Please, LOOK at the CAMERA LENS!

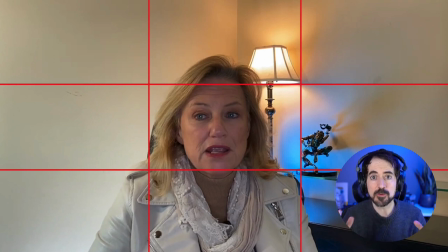In terms of lighting I can see her face is a little bit dark ideally you want your face a little bit brighter than the background and I'm just
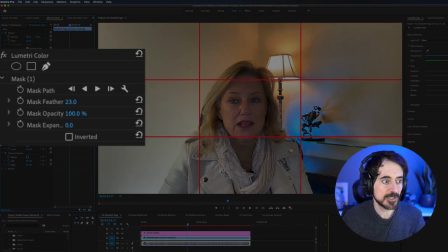going to give you an idea of how that would look like I just go and grab the mask tool on Adobe Premiere we can turn
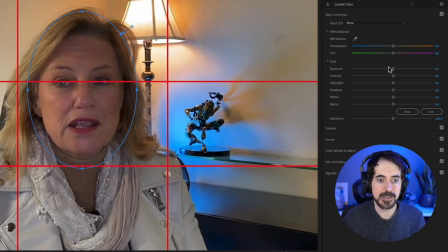the exposure on just the face area you can see that and this is done artificially you want to do this
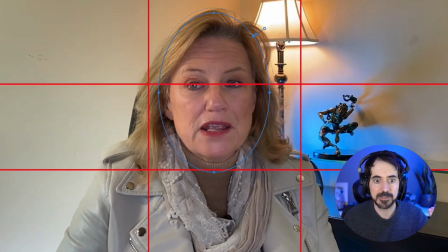obviously right from the beginning with the right amount of key light on your face so it's brighter than the background there are a couple of more things i think she could improve her
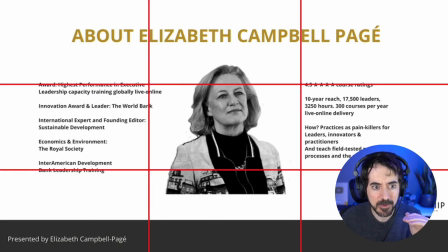slides look pretty good but there is one slide here where the font is very very small nobody's really going to be able to read this and remember a lot of people take courses from their mobile devices with very small screens so they're going to be squinting trying to read this type of font
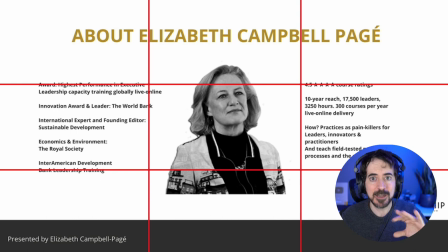so make sure that if you're using text is big and not too much of it so that's something that she could improve The other thing
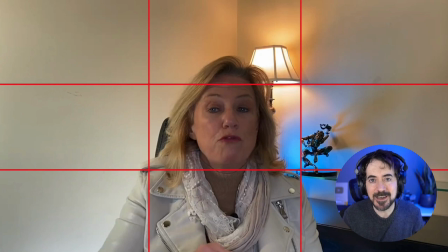that I noticed is that her speech is a little bit stilted and unnatural and this happens a lot when you're reading from a teleprompter. Now, with some practice, you can make it very natural to read from a teleprompter. So in her case, maybe she needs to practice more or maybe just not use a teleprompter. I used to use a teleprompter for some of my lectures and I never got good at it.
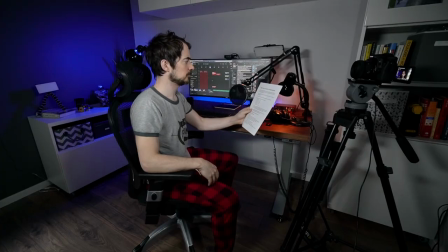So I decided, you know what, I'm just going to do a bunch of takes to get better at it and then just look at my bullet points and then just speak off the cuff on real time. And if I make any mistakes, I will repeat that take or simply delete those mistakes and it feels a lot more natural. And that's it. Other than that, I think she did a great job.
I hate you.
Now, I just want to remind you that even if your lectures are not perfect, you still can be a very successful online teacher.
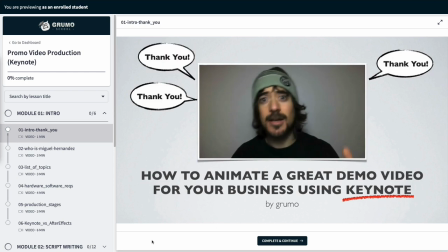In fact, when I created my first course, I didn't know what I was doing whatsoever. So I made lots of mistakes.
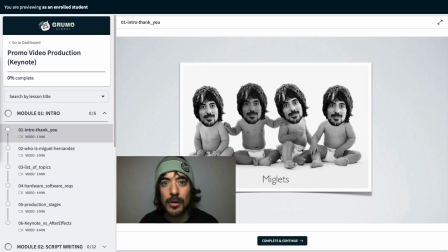Technically, everything was all over the place, but I still was able to find success. It's really more about your ability to teach, being engaging, and maybe you're not looking at the camera too much, or maybe your slides look like crap. But what I'm trying to do here is helping these instructors take their lectures to the next level. Now, if you want to improve your lessons too, you can use the same tool I'm using to grade these online instructors. You can download it at grumo.com slash lesson tool. And if you want to see 39 recommendations on how to improve your online lessons, make sure to watch this video here where I cover all the tips that you need to make sure your lessons look fantastico mundo!